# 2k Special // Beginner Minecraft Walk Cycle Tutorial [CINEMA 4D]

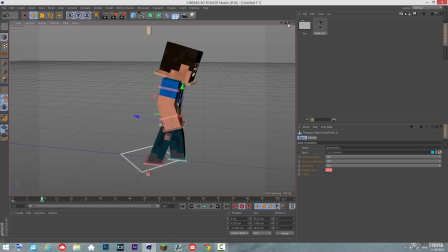[4:05]
And then that comes forward as an inversed, so your left foot is out, your right arm, is out.
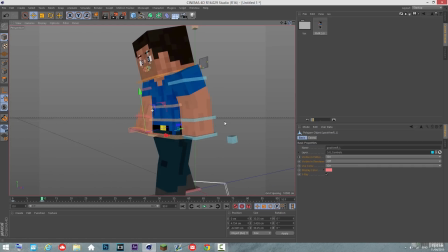[4:15]
There we are.
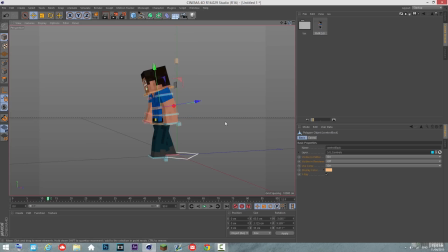[4:20]
Okay, so that looks really bad at the moment, but we're just going to try and fix this up. I'm going to lean this towards his left foot, kind of like that.
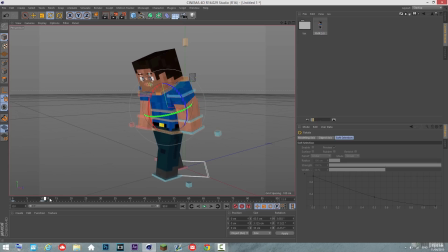[4:33]
There we are, it's looking alright. Now I'll go to 20, frame 20. I'm going to move this forward again to about there, something like there. And now I'm going to keyframe 10, because for the first 10 frames, this foot does not move.
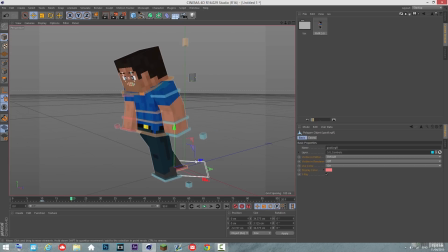[4:49]
So you have to always remember keyframe that, and then go to 20. And I'm going to move his foot forward to about there, bit of bend,
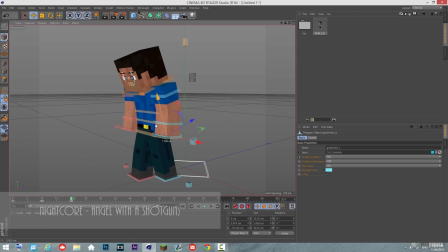[4:58]
And basically from here on, it's just a repeat of what you've been doing. So I'm just going to move this on forward.
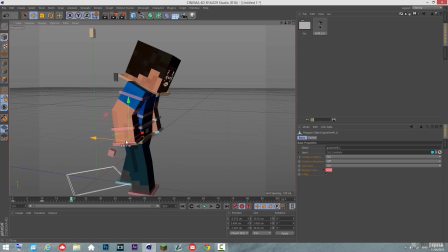[5:07]
And back. You can even do this, which makes things a lot easier, just clicking the weld axis button. But I'm just going to do it. There we are.
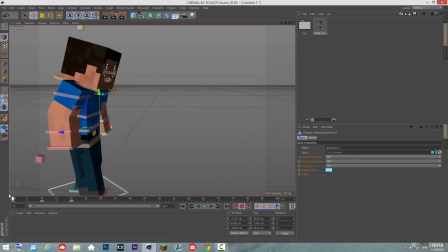[5:22]
So, kind of... Oh, forgot to lift his leg up.
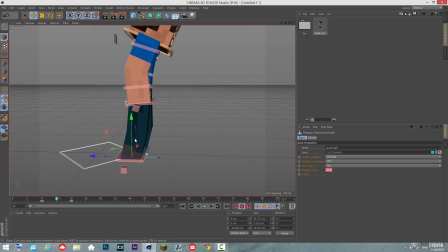[5:27]
Otherwise it looks like he's skiing. Okay.
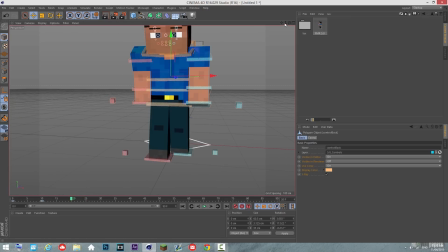[5:34]
Okay. And move his waist a bit. Just add a bit of life to the character. Just a gently, maybe a bit more than that. I
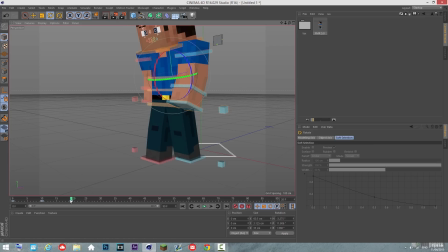[5:50]
feel like he's bending over too much. It's not a run circle. Okay.
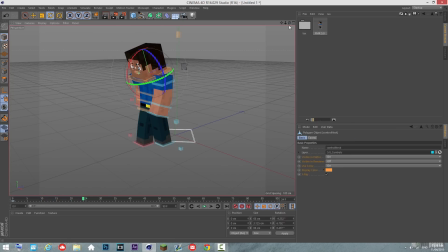[6:03]
And that's basically the first few steps of it, and I like to add all these like different head kind of bobbing just gently on the head.
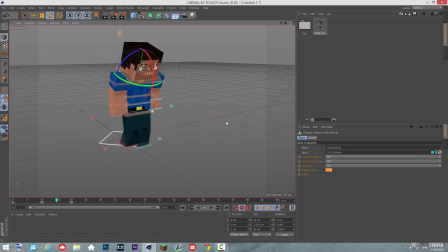[6:18]
What I usually actually like to do on the head is make it a bit so it's a bit more less robotic and less pre-made. So as you can see currently, the head is following really the body and it's on every 10 frames.
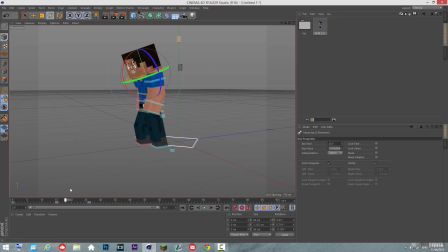[6:30]
What I like to do with the head to kind of add a bit of varying to it is actually not put it on every 10 frames and just mix it up. So maybe have it on 6 frames, have it on 11 frames or 12 frames. So it kind of adds the head's not moving in sync with the rest of the body, which is kind of true in real life.
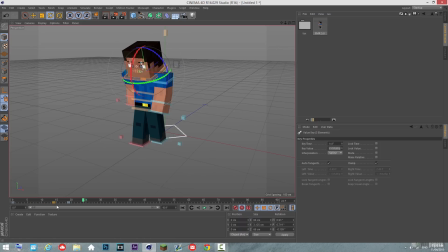[6:49]
So like that kind of... Obviously it's a bit too fast. When you're doing head movements, you don't want to make it so he's swinging from side to side really quickly. So maybe like that. Yeah, it's a bit more gentle. Yeah, I kind of like that.
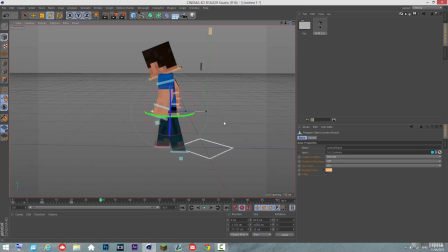[7:05]
Obviously this is just a basic walk cycle. I'm sure there's a lot of others out there which are a bit more complicated. But I just wanted to go to aim this for beginners. Usually when I do my walk cycles, I add a fair bit.
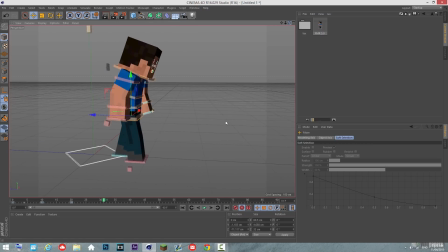[7:16]
Not a fair bit more. I usually base it off this and then I just customize it to suit the animation. So, wow, I didn't know the legs stretch. Okay, yeah, honestly, this is the first time I've used FMR 5, so.
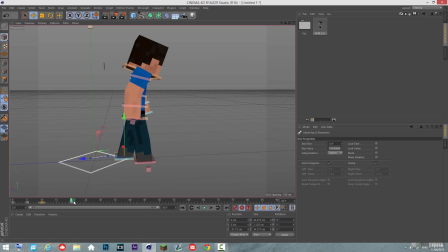[7:34]
I've kind of noticed that the feet are changed. Okay, so I'm going to keyframe that again, and then move this foot forward. I feel like that was a bit too far on the... No, okay, that's fine.
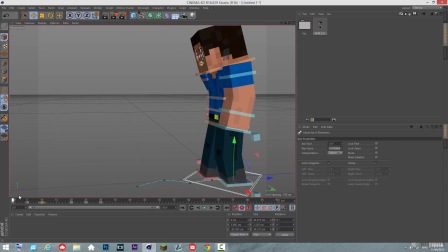[7:47]
I like speaking to myself, so yeah, bear with me. Yeah, it's...
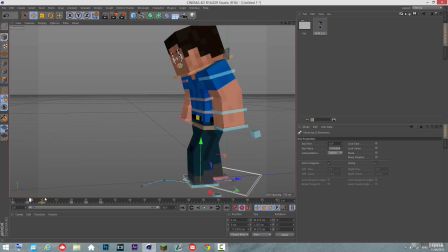[7:56]
I'll try and get a bit more bend in that. Yeah, about there. That's better. And his arm goes back.
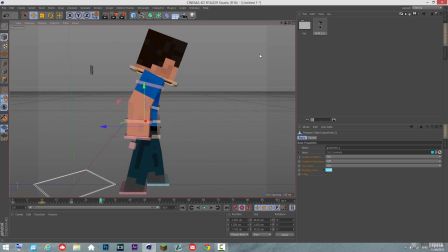[8:07]
And from here on out, basically, it's the same thing. So it's a lot simpler than a lot of people have been thinking.